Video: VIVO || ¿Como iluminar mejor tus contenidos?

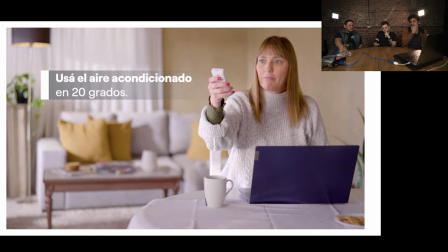57:30 Entonces, la cámara hubiese estado apuntando la parte más de la cara que está más en sombra y la luz hubiese venido del otro lado. Entonces, ya generaría otro clima. Acá, la cámara no estaba desde la ventana, pero casi. Estaba casi, como ahí, sí, estaba muy cerca de la ventana. Entonces, eso hace que se aplane un poco también la imagen.
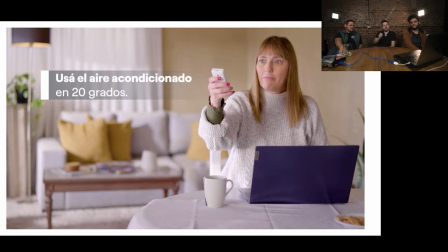57:47 Sí, de hecho, esto también lo grabamos todo con un 50. A mí soy medio fan del 50 milímetros, entonces casi todo lo que hacemos lo grabo con ese lente. Pero en ciertas locaciones complica un poco porque esto era en una casa
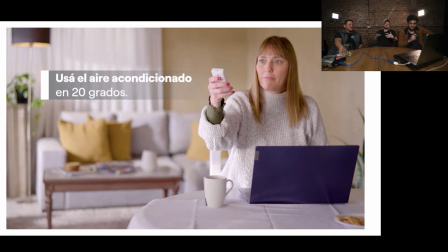58:04 y teníamos la cámara contra la pared, no nos podíamos ir más atrás, no me daba más el tiro. Entonces estábamos medio apretados y no queríamos mover la mesa más para atrás porque queríamos mantener bastante distancia con el fondo, que eso también otro algo clave que siempre tratamos de hacer y que les recomendamos que hagan, que no se peguen demasiado al fondo.
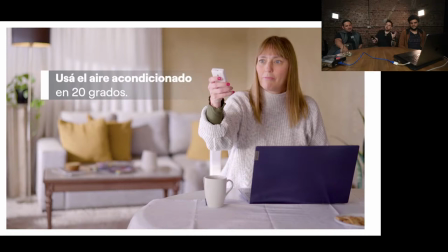58:21 Entonces, nada, a veces también esta cuestión de los lentes te terminás como tratando de acomodarte como podés en las locaciones. Incluso la mesa acá da redonda, pero era como ovalada, o sea, la tuvieron que correr de costado. Sí, fue un tema, la mesa es un tema. Acá Francisco dice, tengo una duda.
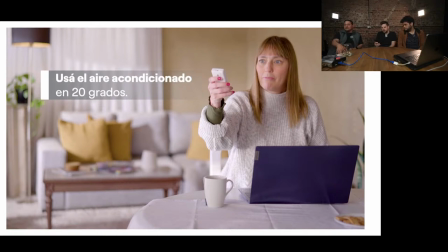58:40 En diciembre voy a filmar un corto en 2 días. Arranca la mañana y termina de tarde. ¿En algunos momentos voy a tener que falsear la luz proveniente desde afuera? Sí, depende de lo que te pida la escena. ¿Sí? ¿Cuántas escenas tienes? Si es interior, todo exterior.
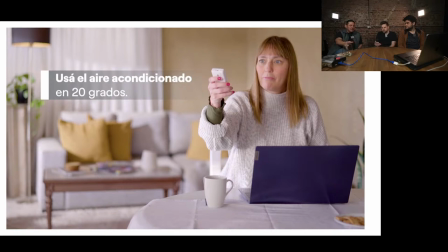58:56 Y si, o sea, el argumento transcurre en, no sé, en 5 o 1 hora. Claro. Sí, lo que tengas que falsear, decimos falsear. Sí, dice, sigue el comentario, perdón, no había visto la segunda parte. Dice, seguramente alquile algunos Sky Panels de Arri. ¿Qué me recomiendan para no fallar en la continuidad de luz?
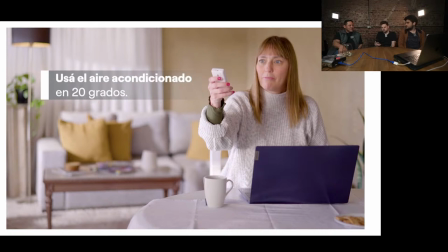59:16 A ver, está bueno saber con esto, hay que ver bien la situación, ¿no? Sí. General, pero bueno, está bueno saber que el sol sale del este y se oculta en el oeste, ¿no? Entonces, acá en Argentina, el sol va para el norte, digamos, del este al oeste y va para el norte.
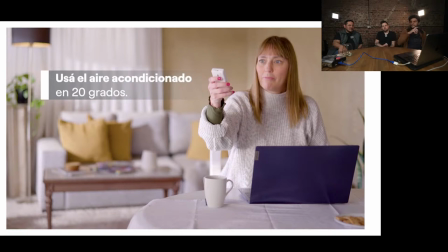59:35 Y para el sur, o sea, si hay una ventana que da al sur, en esa ventana no va a entrar el sol directo. Eso está bueno para tener en cuenta porque te va a permitir controlar un poco más la luz. Sabiendo esto también, porque vos decís, bueno, si el sol sale del este y en esta ventana entra a la mañana, bueno,
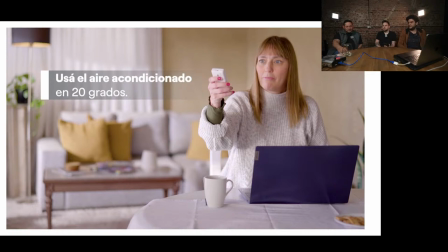59:52 yo no quiero que entre a la mañana, entonces, bueno, voy a filmar a la tarde porque sé que a la tarde no va a entrar. Eso está bueno tener en cuenta, está bueno ir con una brújula. Inclusive hay muchas aplicaciones, creo que hay una que se llama Helios para iPhone. Sun Seeker también. Sí, Sun Seeker también. Hay varias que te permiten saber dónde va a estar el sol.
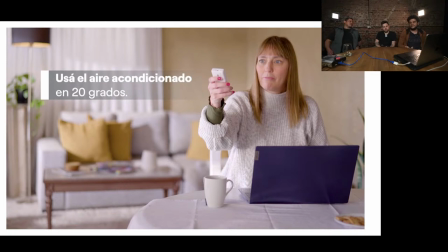60:11 Eso es fundamental. Creo que una de las cosas más complicadas a veces de iluminar son los exteriores porque hay mucha luz y también es incontrolable el tema del sol. Y con respecto, bueno, a los Sky Panel es una buena fuente de iluminación.
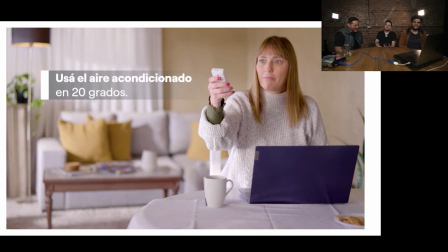60:27 Sí, contás con Sky Panel, claro, vas a estar muy bien. Sí. Mejor que nosotros ahora. Sí, exacto. Sí, los Sky Panel son una bomba. Así que sí, recontra. Acá preguntaban también algo que está piola, dice, ¿cómo hacen esos diseños de iluminación? ¿En qué programa? Las plantas, seguro.
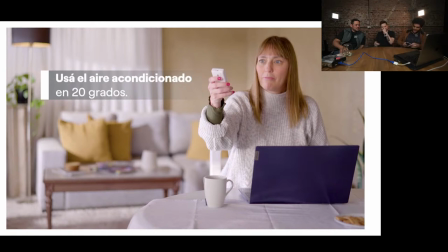60:48 Los primeros no me acuerdo porque los hice hace mucho, pero la que uso ahora, yo te digo, ¿cómo se llama? Sidus Link, se llama. Sidus Link. Ok. Es una aplicación.
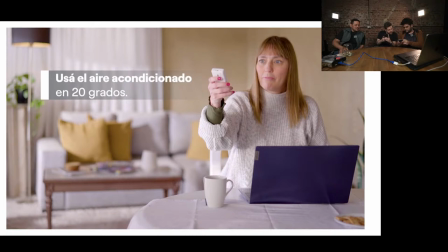61:00 Lo voy a poner acá en el chat. Sí. ¿Cómo se escribe? Así, mira. Lo voy a poner en el chat por si quieren. Sidus Link. Ahí está. Sidus, ahí lo escribí en el chat. Sidus Link es una app. Es una app y haces la planta, ¿sí?
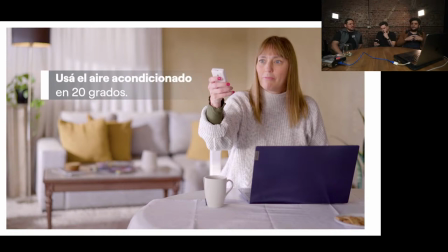61:17 Claro, vos podés hacer la planta, no la te trae algunas cosas como para poner, no muchas, pero por ejemplo, podés poner una mesa, los personajes, entonces como para poder entender cómo es el espacio. Y después te trae algunas luces ya cargadas, como para que vos digas, bueno, voy a poner, no sé,
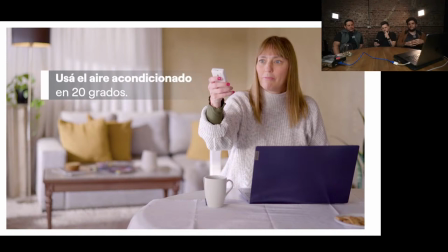61:31 el Sky Panel en la ventana, o voy a poner un Fresnel de contra y así ir armando, digamos. Perfecto.
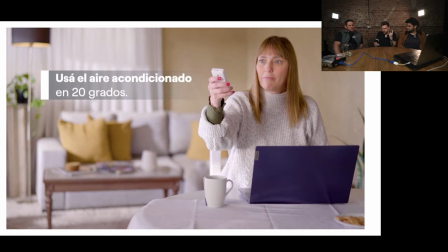61:38 Brian preguntaba algo, también dice, ¿es recomendable utilizar las luces de techo tradicionales para iluminar o es preferible apagarlas y exponer sin ellas? Si es la única fuente de luz, prenderla porque va a estar todo junto. Exacto. Primero. Pero si tenés alguna luz para,
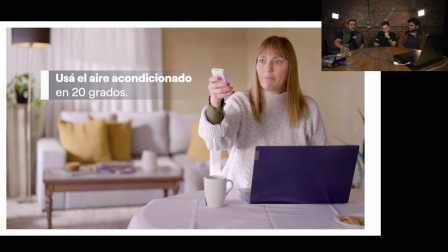61:57 de apoyo, sí, apagala y controlar la situación con tu luz profesional o semiprofesional o lo que fuera que tengas. Lo que plantea una luz de techo es que tenés una luz cenital, o sea, ya sabes que las sombras van a ir para abajo. Y, por ejemplo, si está sobre el personaje, va a generar como ojeras y demás.
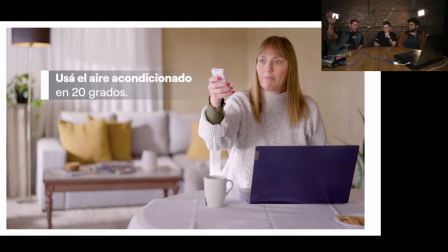62:17 ¿Sí? También depende del tipo de foco que tenés, si tenés una tulipa o si tenés algún difusor, una pantalla, varía. Pero vos tenés que tener el control de la iluminación, así que eso depende de lo que tengas. Por ejemplo, en esta escena, si la luz hubiese sido cenital,
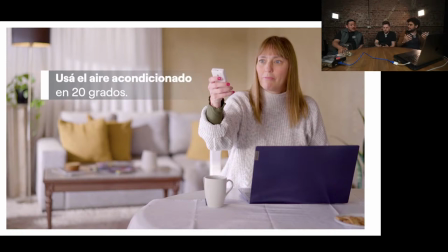62:33 hubiese quedado medio irreal, porque era una mañana, se ve atrás que hay una luz entrando por la ventana, iluminando ahí el sillón. Entonces una luz que le venga cenital no está mal, por ejemplo, para una oficina, pero para esta imagen que está en una casa, quedaba medio irreal.
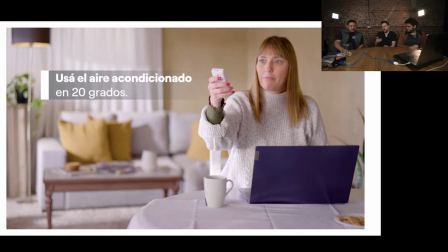62:50 Exactamente. Y acá Clara dice, ¿podés escribir por acá también la marca de las luces que están usando ahora para iluminarse? Ahí se los estoy escribiendo en el chat. Los softbox, que son las que tenemos acá de frente, son de la marca Imart, como ya le decía, que es una marca genérica china.
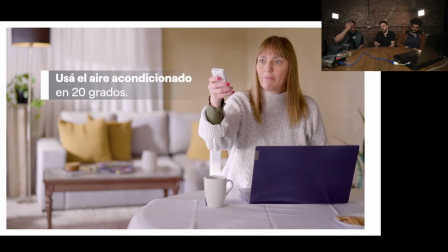63:07 Y los paneles LED, estos que están acá atrás, son de la marca Neuer, que ahí los escribí también en el chat, que Neuer está buena, es una marca un poco mejor. Son muy buenos paneles y tiene varios modelos, así que investiguen por ahí, que esa marca la usé un montón para un montón de trabajos. Uh-huh. y unos paneles un poquito más grandes y rinden la vida. La verdad que son muy buenas.
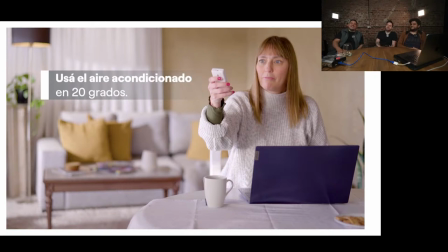63:26 Están re piola. ¿Van a sortear una luz? Sí, un Sky Panel lo podés pasar a buscar por por Camauer. Podemos sortear el foquito del techo. Hoy claramente no, pero es algo fuera de joda que me gustaría encontrar la vuelta a poder hacerlo.
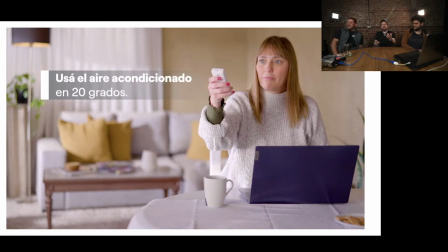63:45 Obviamente necesito que alguien ponga plata para hacer eso, pero igual lo he hecho. El año pasado hice un vivo Hicimos dos veces eso. Hicimos un vivo acá por YouTube en el que hicimos como un desafío creativo y regalamos dos cámaras. Así que... bueno. Métanle.
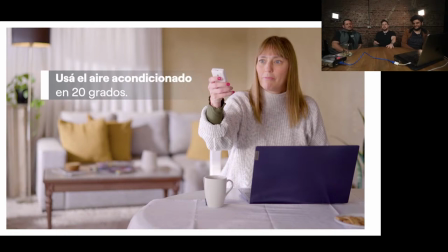64:05 La primera vez lo hicimos con una ZV-1 y la segunda vez regalamos una ZV-E10, que es una cámara resarpada. Y nada, eso estuvo bueno. Tengo ganas de volver a hacerlo. Tengo que encontrar la manera de hacerlo sin fundirme. Pero la segunda vez, la primera vez la puse yo la cámara.
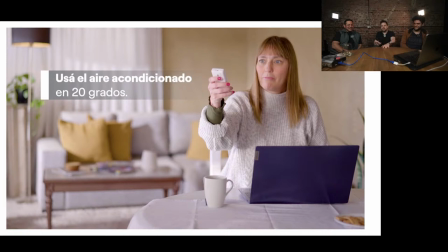64:20 La segunda vez la puso Sony. Así que bien ahí, gracias Sony. Si estás viendo esto, copate. Porque estaría bueno hacerlo de vuelta. Pero bueno, nada. Fue tremendo. Yo participé, dice Brian. Qué grande. Muy buenos videos.
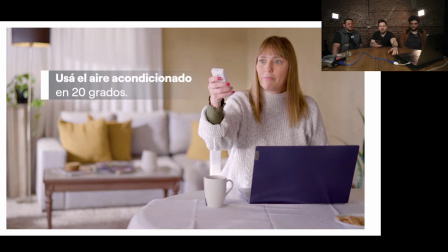64:36 Genial. Estaba pensando algo mientras estaba hablando, pero ya me olvidé. ¿Hay algo más o era este terminado acá?
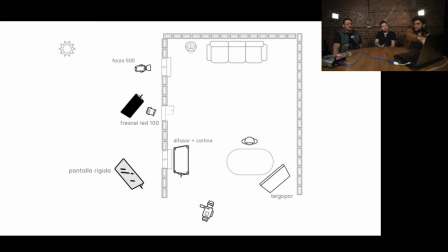64:44 No, por ahí estaba la luz también de fondo, que esa es una luz como la Godox, pero mucho más potente, como para hacer una iluminación dura que dé en el sillón como si fuese el sol entrando. Y nada más. También lo que tenía de particular esta publi es que era imagen partida.
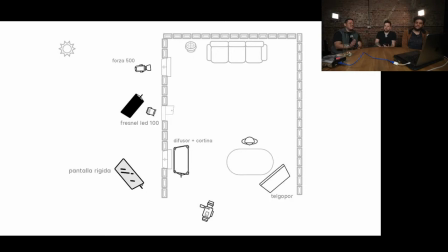65:04 O sea, esta imagen tenía que machear con un exterior día. O sea, tenía que estar iluminada. Sí, tenía que... El pasaje, si bien a propósito estaba dividido al medio, se tenía que poder comprender bien.
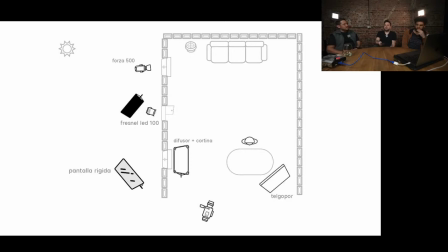65:18 Claro. ¿Y realmente funcionó? Sí, era, vieron ese, seguramente lo vieron ese recurso en el que está la pantalla partida y tienen de un lado como que hay algo, por ejemplo, un cable que pasa al otro lado y del otro lado hay otro elemento que tiene la misma forma,
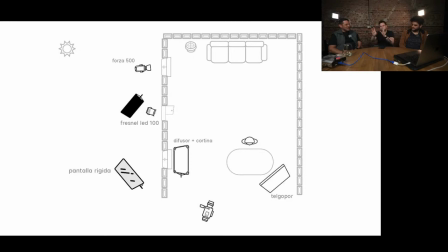65:31 digamos, pero que continúa como el encuadre. Toda la publicidad era como ese recurso de pantalla partida, entonces en todo momento habían dos escenas en pantalla. En este caso, creo el control remoto del aire acondicionado que tenía la mujer se lo pasaba a un trabajador que recibía una pinza.